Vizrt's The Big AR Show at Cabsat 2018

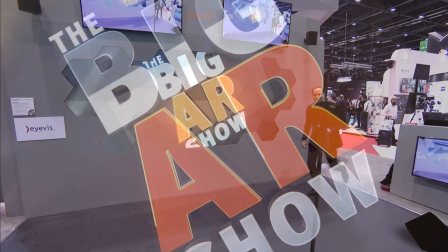This is The Big AR Show. Hello and welcome to The Big AR Show. My name is Chris Black and today I'm going to show you how VizRT can help you enhance any broadcast using augmented reality graphics in the studio. But first, let me tell you a little bit about what we're doing with this show today. This show is going to be sent to Facebook Live using our tools, our automation system, VizOpus. And VizOpus is going to be live streaming this over to Facebook Live. You'll be able to see it on the VizRT Middle East Facebook page. So let's get started in the show. Just behind me, we have an iViz video wall. And this is not your average video wall that you see in your control room or your studio that has a rectangular video wall. The iViz video wall allows you to create any shape, any design that you want to have a very unique look to your video walls in your studio. And with this video all today, we're going to be adding a virtual set to the studio without the need of a green screen or blue screen. Also in front of me, we have a camera mounted on a jib, and this is a Stipe mechanical tracking system. So as the camera moves around the studio, we're sending tracking data, the movement of the information of the camera over to our Viz Virtual Studio software so that you can see that movement. We also have mounted with this the brand new Red Spy optical tracking system from Stipe. And they have these markers on the floor just in front of me where the red spy system is tracking the movement of the camera So that it can send that data over to our virtual set system And of course our director Faisal is directing the entire thing right over here using the Viz virtual studio software So let's get started. Let's bring a virtual set into our studio today. Here we go now Faisal the studio is a little dark. Can we bring up the lights? Thank you very much.
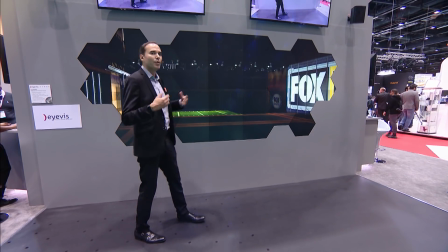Now we have real-time lighting in our virtual studios And when you're using automation systems like the VizMozart automation system,
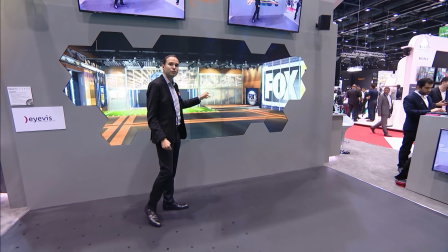you can tie together the virtual lighting and the virtual set with the physical lighting in your studio.
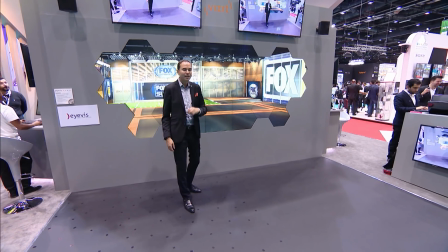So both worlds are working together and you have a cohesive look of your virtual studio and your presenters.
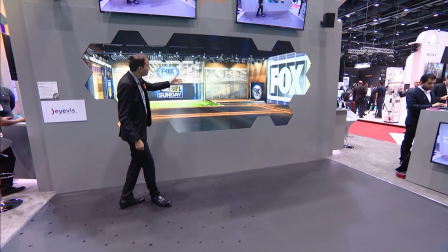Now as the camera moves around, you're also seeing a lot of movement in the virtual set here.
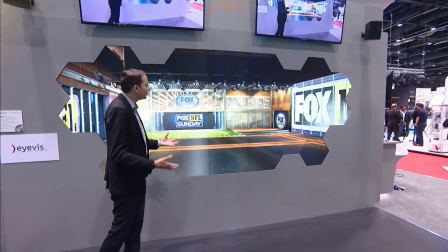This is what we call the virtual window because it is a full virtual studio added to our video wall.
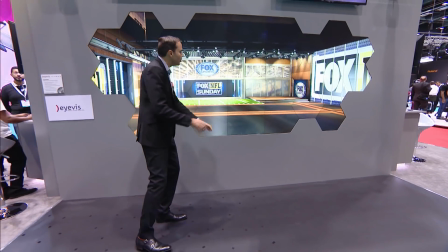And by using the virtual window, we're adding more room in our studio by expanding into the video wall to tell different kinds of stories.
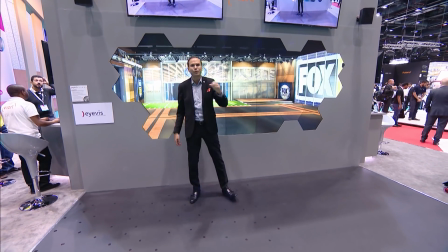But this is the big AR show, so let's bring some augmented reality graphics into the studio today.
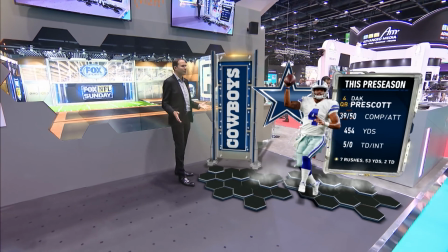There we go. So now here we have some pretty basic augmented reality graphics that we've added in.
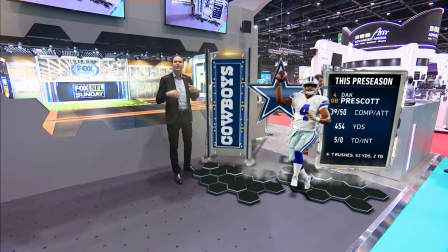Now, these graphics are part of a journalist-driven workflow,
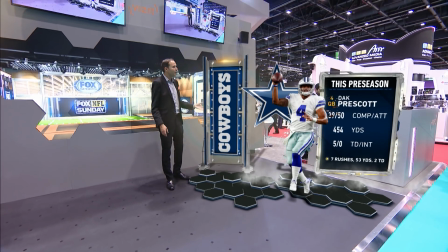meaning your journalist in the newsroom can open up their newsroom system and be able to change out the images, the text, graphics, anything they want,
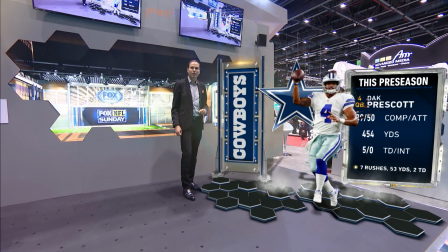and build a playlist so they can have AR graphics for every show and every story. So it's very easy for the journalists to be able to add this content to their story.
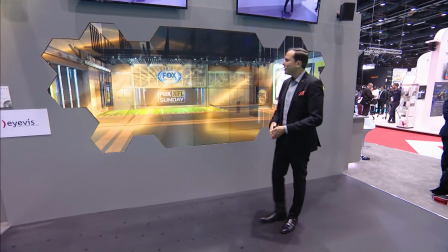So let's take a look at some of the other things that we can do with augmented reality graphics in the studio. And for that, we're going to do a combination of AR elements and the video wall.
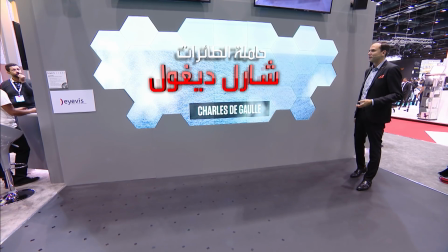So let's bring in our first story, talking about the Charles de Gaulle aircraft carrier from France. Now, here in our video wall, we have this background.
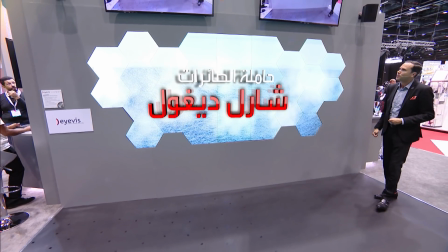But if you look at the monitors just above my head, you'll be able to see the augmented reality output. There, we've already started adding in some AR elements, such as this text.
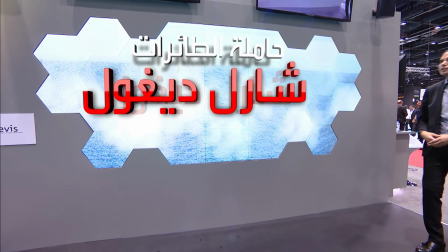So as the camera moves around, this is giving you a little bit more depth perception for the graphics.
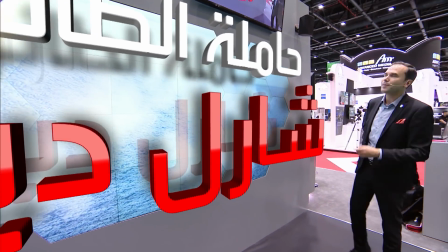So you have a different way of being able to look at the content within the studio.
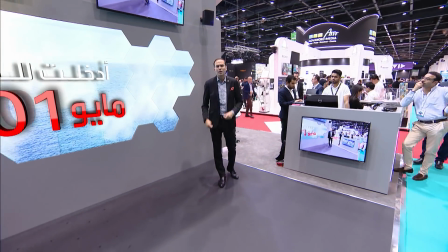And since we also have this large studio floor here, we can take advantage of that and use this as a storytelling surface.
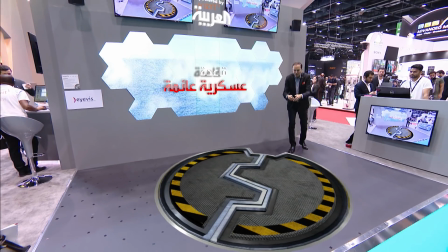So let's bring some graphics into the studio. There we go. There's our door. Let's open up the door and take a look at what's going on in the basement of the VizRT booth.
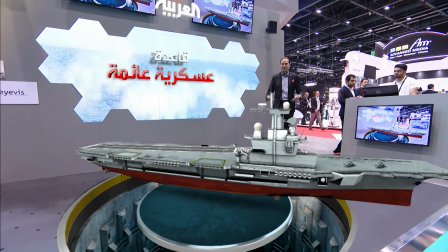Here we go. And of course, we keep an aircraft carrier in our basement, as everybody does. And so this is the USS Charles de Gaulle.
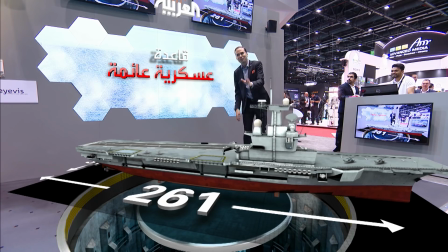Not USS Charles de Gaulle. That's the United States aircraft carrier. This is a French aircraft carrier, and this aircraft carrier is 261 meters long.
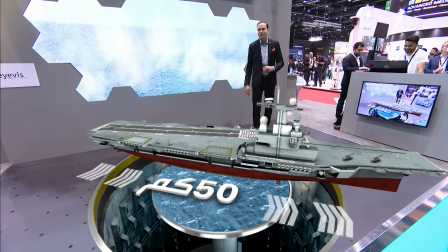It has a top speed of 50 kilometers per hour.
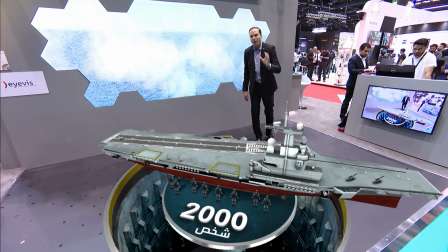Now, these graphics allow us to be able to tell the story of this aircraft carrier in a very entertaining way.
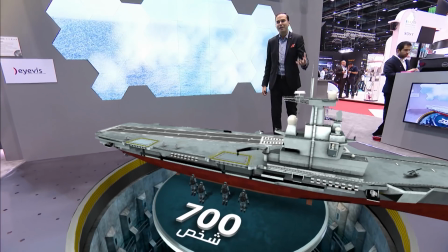So we can have all these different elements coming in here to be able to tell a complex story in a very clear way.
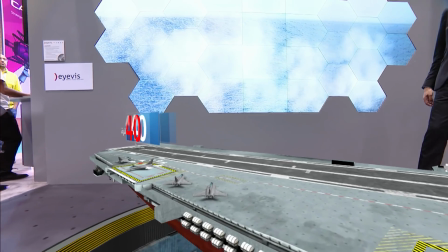So we can also take a look at, go over to the aircraft carrier and see that it has a capacity of 40 aircraft in it, including 30 Joint Strike Fighters.